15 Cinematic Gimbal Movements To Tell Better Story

Today we're going to talk about some camera moves that you can do with your gimbal to help tell your story better and make your videos more cinematic. I'm going to start with the basics and move to the more advanced moves, and I'm going to tell you why and when to use each one of these moves. So first up is the pan.
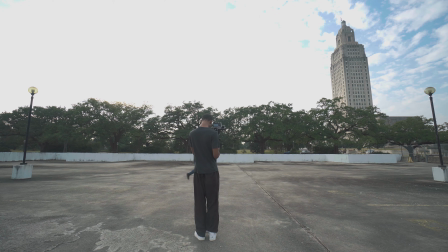13s
A pan is just simply moving the camera left to right or right to left, and this is a move that's usually done with a tripod, but you can easily do this with a gimbal as well.
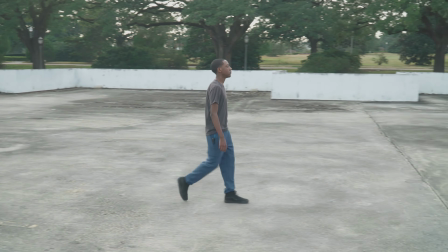20s
You can use pans when you want to follow the action in a shot or when you want to reveal more in the scene. Next up we have the dialing in and dialing out. When you dial it in or dial it out to something, you're bringing more emphasis or taking emphasis away from the main subject.
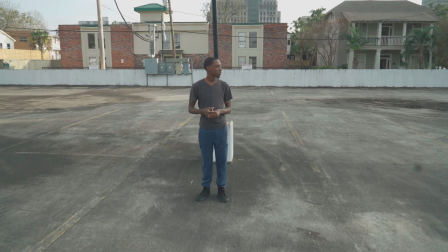34s
So if you start off away from a subject and you move into them, then you're bringing more importance to what you're pushing in on.
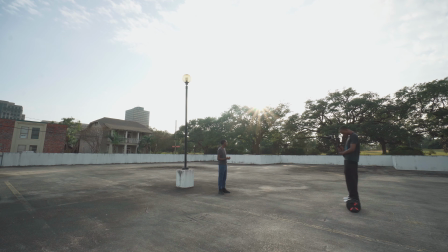40s
And on the flip side, when you pull away from a subject, you're making them seem smaller or more insignificant to whatever it is that's going on, or you're revealing more of the background to reveal more of the story around them. With the dolly shot, it's usually the camera that's doing all of the movement and the subject is usually stationary.
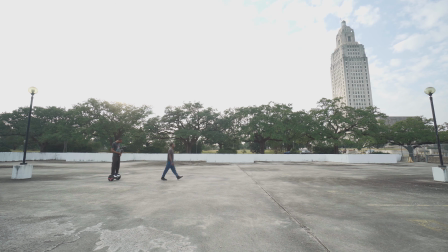56s
Now as we move to a tracking shot, we place the camera in front of or behind the subject and we're following them into the action.
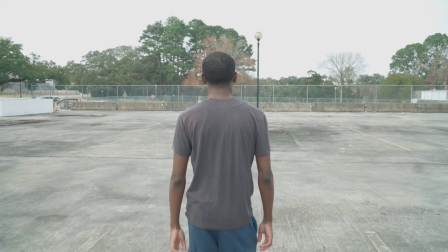63s
So if you're tracking behind somebody and they're moving forward, then you're pretty much following them into the journey that they're about to take ahead of them. Also, depending on the angle that you track them at, if you track them up high, then you can make them feel smaller and more weak. Or if you track them down low, they'll look larger in the frame and more powerful.
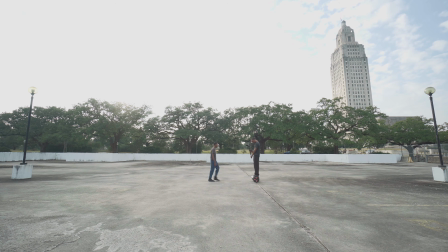79s
Now when you flip the camera around and track them from in front, that's a good way to show their emotion, or if there's a conversation going on between two people,
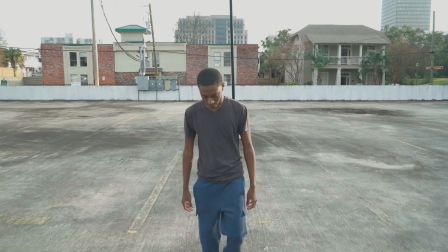86s
that gives the viewer a better look at what they're saying and how they're feeling without really knowing where they're headed to.
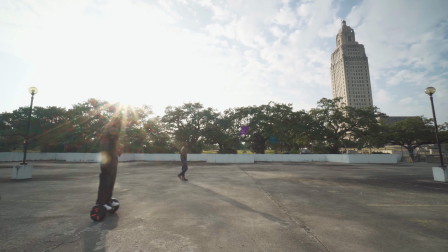92s
Now another type of tracking shot is the trucking shot.
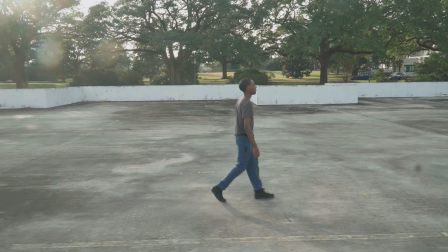95s
That's when you follow a subject from the side profile and it reveals a lot of the environment and what they're actually walking through. Now you can do a close-up of the trucking shot and get more of the emotion from the subject while still showing them moving forward towards the destination.
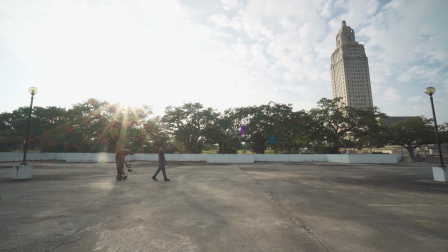108s
Now dialing shots and tracking shots can be used at a very low angle when you want to conceal what exactly is going on in the scene,
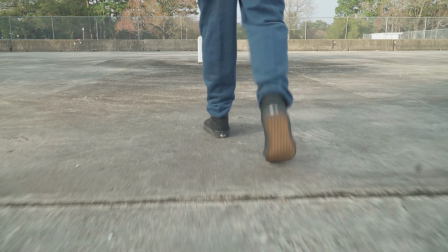115s
but you still want to show that there's some kind of movement going on. So you can track behind a person's feet so you know that they're moving forward, but you don't really know what they're moving forward into. This is a good way to keep things hidden but still show the audience that there's movement going on. Next up are the reveal shots.
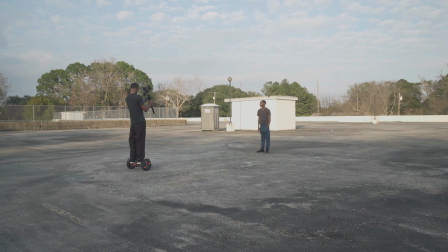129s
Reveal shots hide the real subject of the shot and it gives a little tension in the build up before you show what the actual subject is.
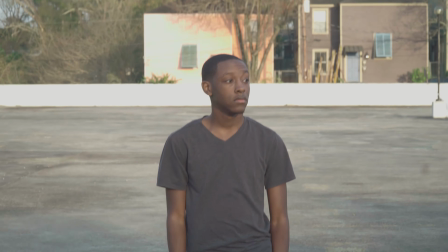136s
So instead of just showing a shot of a beautiful landscape, you could lead up to that shot by showing the sky or the ground before you actually show what you intend to show during the reveal.
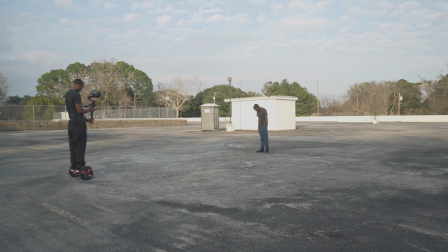145s
But when you do a reveal shot to bring more attention to whatever it is that you're about to show, reward the viewer by actually showing them something that was worth doing that for.
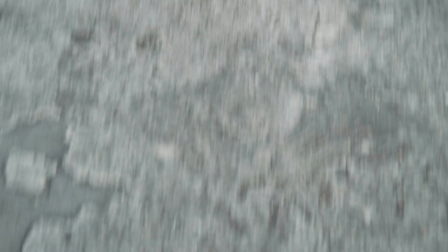152s
And remember that a reveal shot doesn't have to be a tilt up or a tilt down.
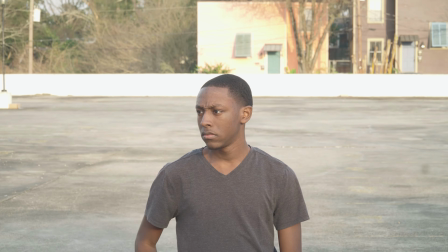156s
It can be a combination of any of the other moves that I've just talked about, as long as you're using the camera movement to reveal something in the shot.
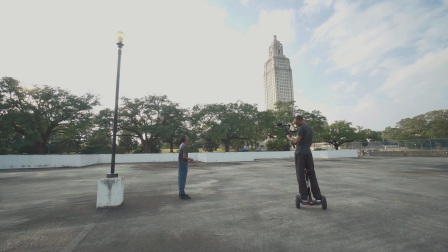162s
Next up is an arcing shot, and that's when you take the camera and you move in a half circle around the subject.
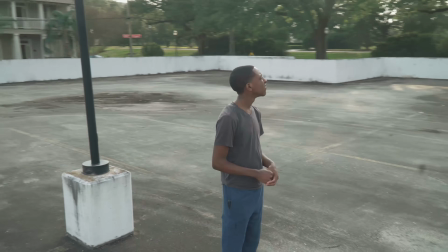167s
This makes the subject stand out more because the background is going to be zooming by and the subject is going to remain in the middle and in focus.
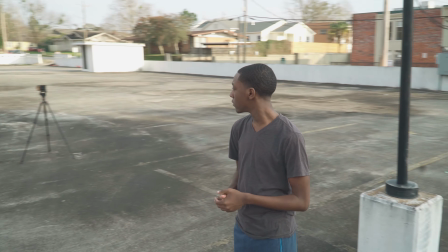174s
This is a good way to show off the features of a subject. So like if you have an action hero who's about to go into battle, you can arc around them and show off all of the gear and guns and whatever they might have on them to go into the battle with. Or you can use a shot like this to signify the change in the situation. So like if the tides in the battle have turned from good to bad, then you can arc around the subject and to show the flip in power. However you use the arcing shot, just make sure you try to keep the subject in the center to get the maximum effect.
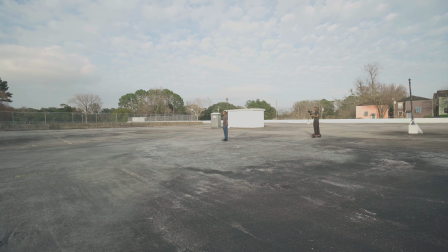199s
Now to build on the arcing shot, we have the orbit shot. The main difference is that instead of stopping halfway through the arc, you continue to go 360 degrees around the subject.
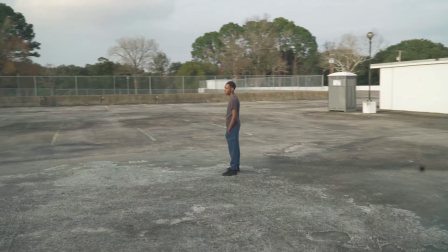208s
You definitely want to make sure you don't have any lights or camera stands or extras around that might get into the shot when you do a 360 orbit,
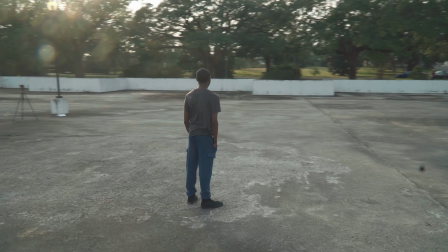215s
because the purpose of the shot is to show off the environment that the subject is in. Since the shot does show all of the environment, you want to make sure there's a good reason for you to do this.
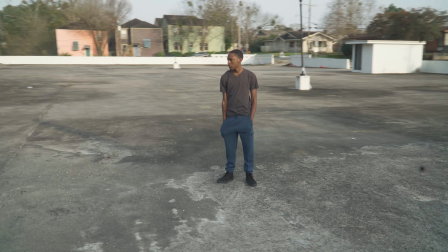224s
So for example, if your subject just did a long climb to the top of a mountain and you want to show off the landscape around him once he gets to the top, then this is a good way to do it. Anytime your subject is completely surrounded by a very interesting environment, this might be a good shot to do.
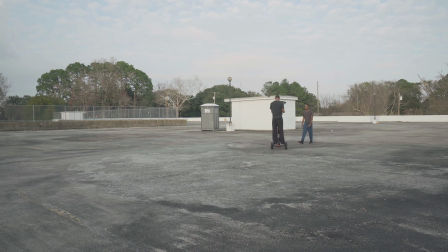237s
Now as we combine some of these moves, we can do things like the front to back transition, where we track a subject from in front and transition to tracking them from behind.
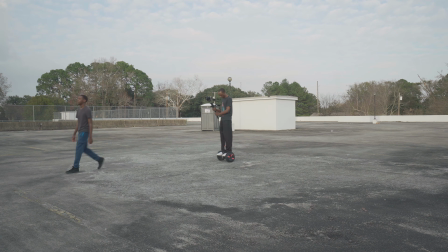245s
A good way that I think you can use this shot is if you have two subjects walking and talking and they're about to head into like a building or something like that,
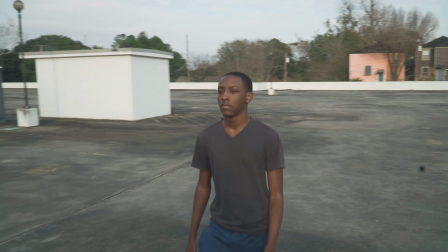252s
and you're tracking from in front so you can hear the conversation, but before they walk into the building, you rotate to track behind them to actually see them going into the building.
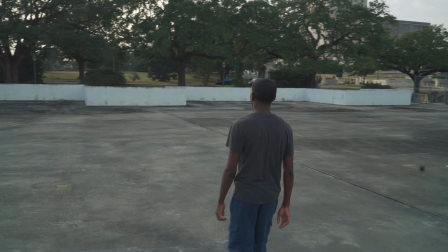260s
So that way you're providing the audience with a good shot of everything that's going on, and you're still moving the story forward by giving them the conversation and showing what's the next action that's about to happen. Now the next two moves you probably won't use that much, and the first one is the 360 roll.
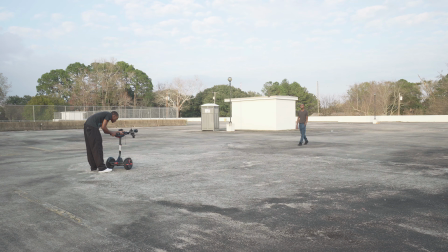274s
This is when you point the gimbal at the subject and you rotate the gimbal 360 degrees around so it looks like the world is flipped upside down. Now this shot was used on the movie Inception, but if you know anything about the movie Inception, it makes perfect sense.
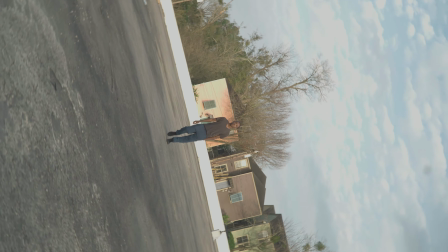286s
So I can understand why it was used in that movie, but this might be a cool effect for something like a music video or something like that.
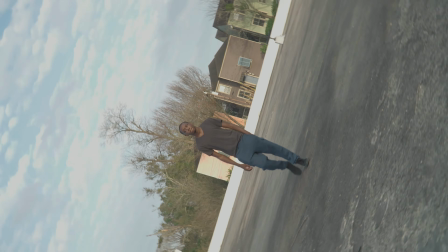292s
But if you want to make it look like the world flipped upside down, or it looks cool to you for some kind of effect that you're doing, then the 360 roll would definitely get that done. And last up is the dolly zoom. The dolly zoom is very hard to do, and that's why I saved it for last on the list, because it's very impractical to do on the gimbal, and there are easier ways to do this without having to worry about everything that I'm about to tell you.
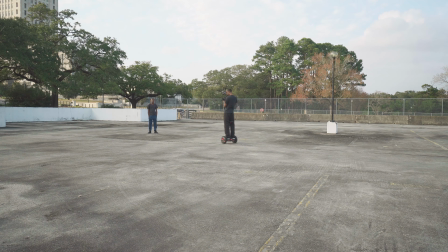314s
Basically what you have to do is dolly towards a subject while you're zooming out on the lens, or dolly back from a subject while you're zooming in on the lens. And the whole goal is to try to keep the subject the exact same size in the frame the whole time. So you have to match you moving forward or back with the speed that you're zooming in or zooming out. The only reason why I was able to attempt this shot is because on this camera I have a power zoom lens. So I can rotate the dial on the side of the gimbal to zoom in and zoom out with this lens while I'm using it. So basically I just matched my speed with the speed of the dial on the side and got the shot. If this wasn't a power zoom lens, I would have to try to zoom in with the wheel on the lens while I'm using the gimbal, while I'm moving forward or backwards and trying to keep the subject in frame at the same speed. And that's pretty much almost impossible to do. So the only reason why I had the slightest chance of getting it done was because of the setup that I have. But like I said, there are much easier ways to get this done. I do it all the time with like drone shots and stuff like that. But I just threw that one in for good measure. Also, it would probably look a whole lot better if it was in slow motion. I hope you can work these moves into your own work, and know that you don't need a gimbal to do these moves.
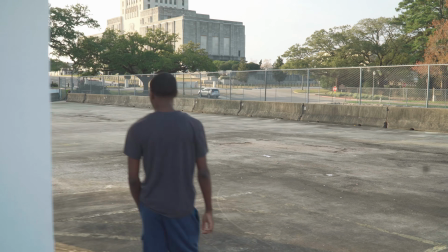379s
All of these moves were around way before we all started having gimbals. So just remember to make sure you put the story first and you apply the type of shots to tell that story. The story comes first, the shots and technology and tools come after. I hope this video was helpful. Please give me a thumbs up, subscribe, follow me on Instagram, and I will see you guys next time.